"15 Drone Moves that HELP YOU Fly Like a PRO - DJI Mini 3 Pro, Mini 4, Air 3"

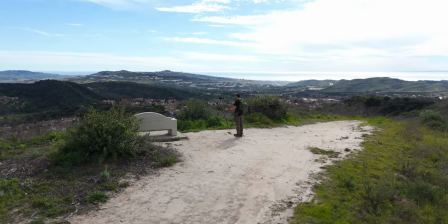But when you're further away from your subject, you're going to see more of your surrounding,
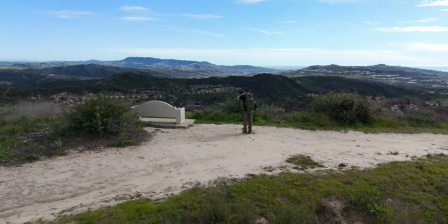more of the landscape. and you really get this dynamic shot where you could really see everything around that subject that you're tracking.
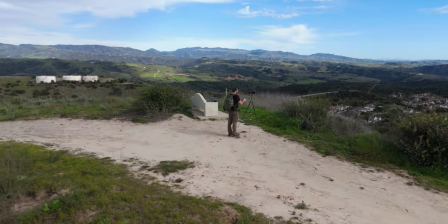Now you could also use your point of interest mode however doing it in the spotlight allows you to control
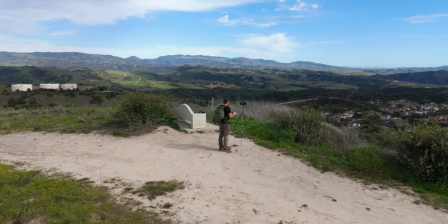the speed so you could start slow and then you could speed it up and then you could slow it down. So depending on what you're tracking and what you want to see in the background you could change the speed based on how much you're pushing left or right on that joystick.
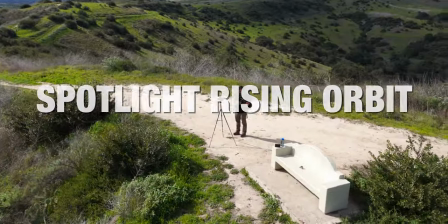This move is called the spotlight rising orbit.
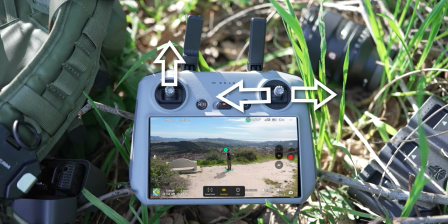So you're going to pull left or right on the right joystick while at the same time pulling up on the left joystick.
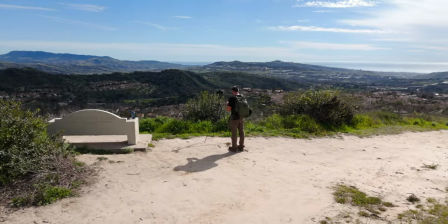So what this is going to do is be creating an orbit while also spinning up into the sky.
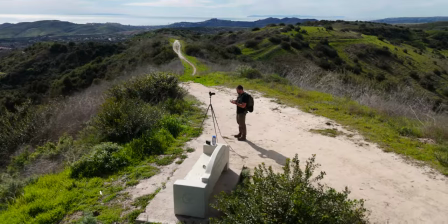And you could go as high as you want to be able to see the landscape below your subject.
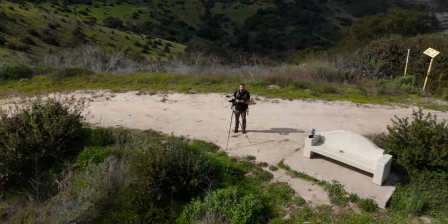And you could just keep spinning around while also rising into the sky. It's a cool way to go from the landscape in the distance and then be able to show where your subject is in relation to that wider landscape that you started at.
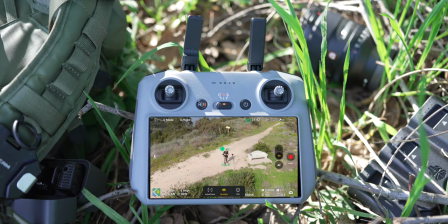This move is the descending spotlight orbit. So you're going to pull left or right on the right joystick while pulling down on the left joystick.
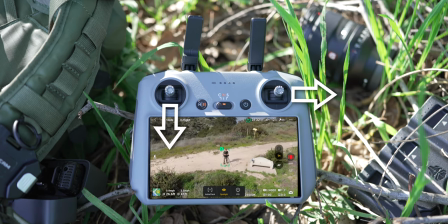So with this move, you're starting with the subject centered and you can only see what's on the ground. but as you pull down on the left joystick and your
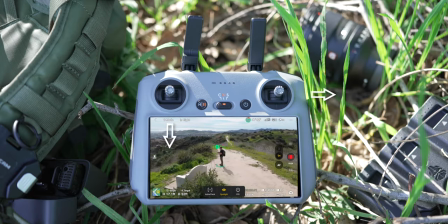subject is staying centered using spotlight mode you're going to reveal the scene behind the subject and so as i come down you could see
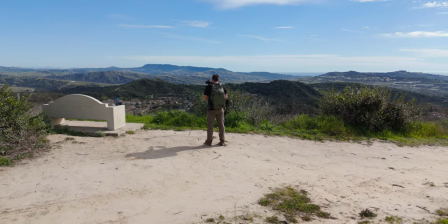the pretty landscape in the distance and you could control how high you want the drone to
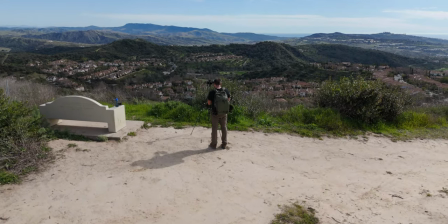drop if you want to see more of the landscape you'd want to create more of an up angle at that subject.
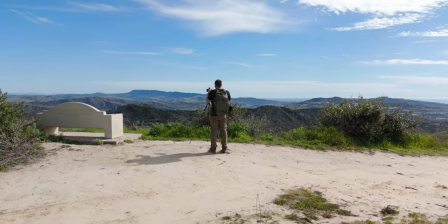Whereas if you want to see more sky, you want to get parallel or even lower than your subject.
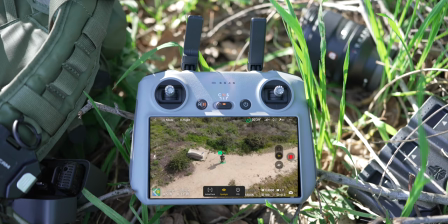Now this move is called the spotlight drop. So you're going to start high in the sky with your subject tracked using spotlight mode. Now you're going to want to have this top down view. And what you're going to do is pull down on the left joystick. This is going to send the drone towards the earth. However, with the spotlight mode enabled,
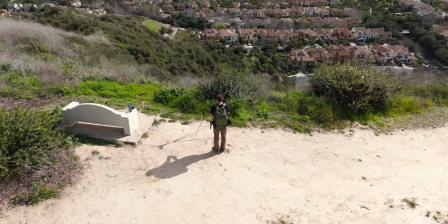the gimbal is going to auto rotate upwards to reveal the scene behind the subject or the point on the earth that you're tracking. And with these drones, you could fly lower than eye level and end up with a shot where you're looking up at the sky.
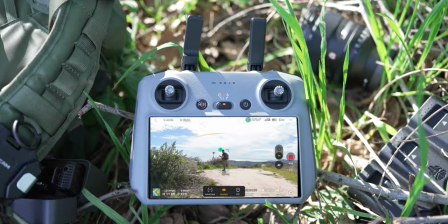Now this move is the spotlight rise. So you're going to have spotlight mode enabled and all you're going to do is pull up on the left joystick. Now what you want to do is have your subject in the frame and you want to have the drone super low to the ground.
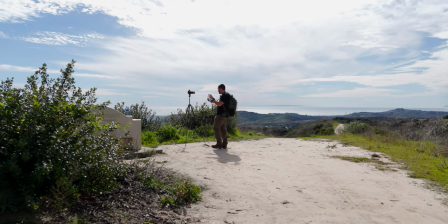So you don't really see what's around that subject you just see a little bit of sky and maybe some of this foreground elements.
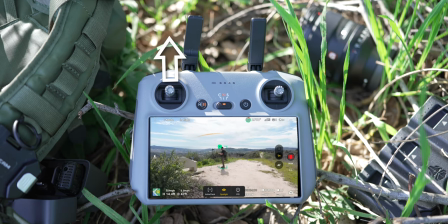Now you're going to pull up on the left joystick and as you go up into the sky the gimbal is going to start tracking down with you.
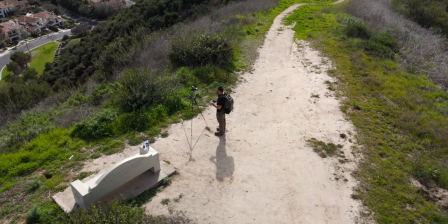So you're going to reveal the landscape and ultimately you're going to end up on top of your subject with this top down view. So you really get to see where the subject is at and what's around it from the sky. Start low and then work your way up so that you end up on that top-down view.
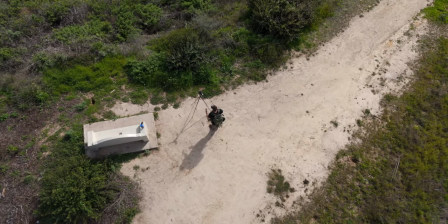Now this move is called the Spotlight Fly Away. So you're going to want to start with the drone facing straight down, pointed at your subject.
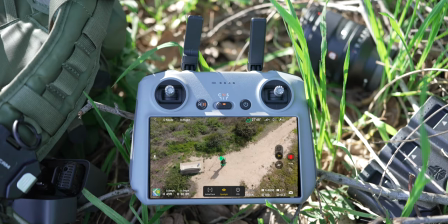So you're just looking down on the earth. Now what you're going to do is pull down on the right joystick and the drone is going to start flying away from your subject. But because you're in Spotlight Mode,
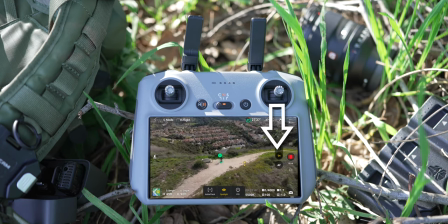the gimbal is going to automatically rotate upwards and you're going to reveal where this subject is and what is the greater landscape behind.
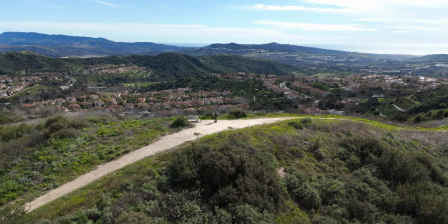And you're seeing this really cool shot where it's the drones flying away from that subject, but because the gimbal's rotating up,
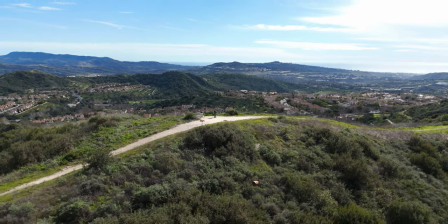you're also doing a reveal at the same time, and it's all done with one motion by just pulling down on the right joystick.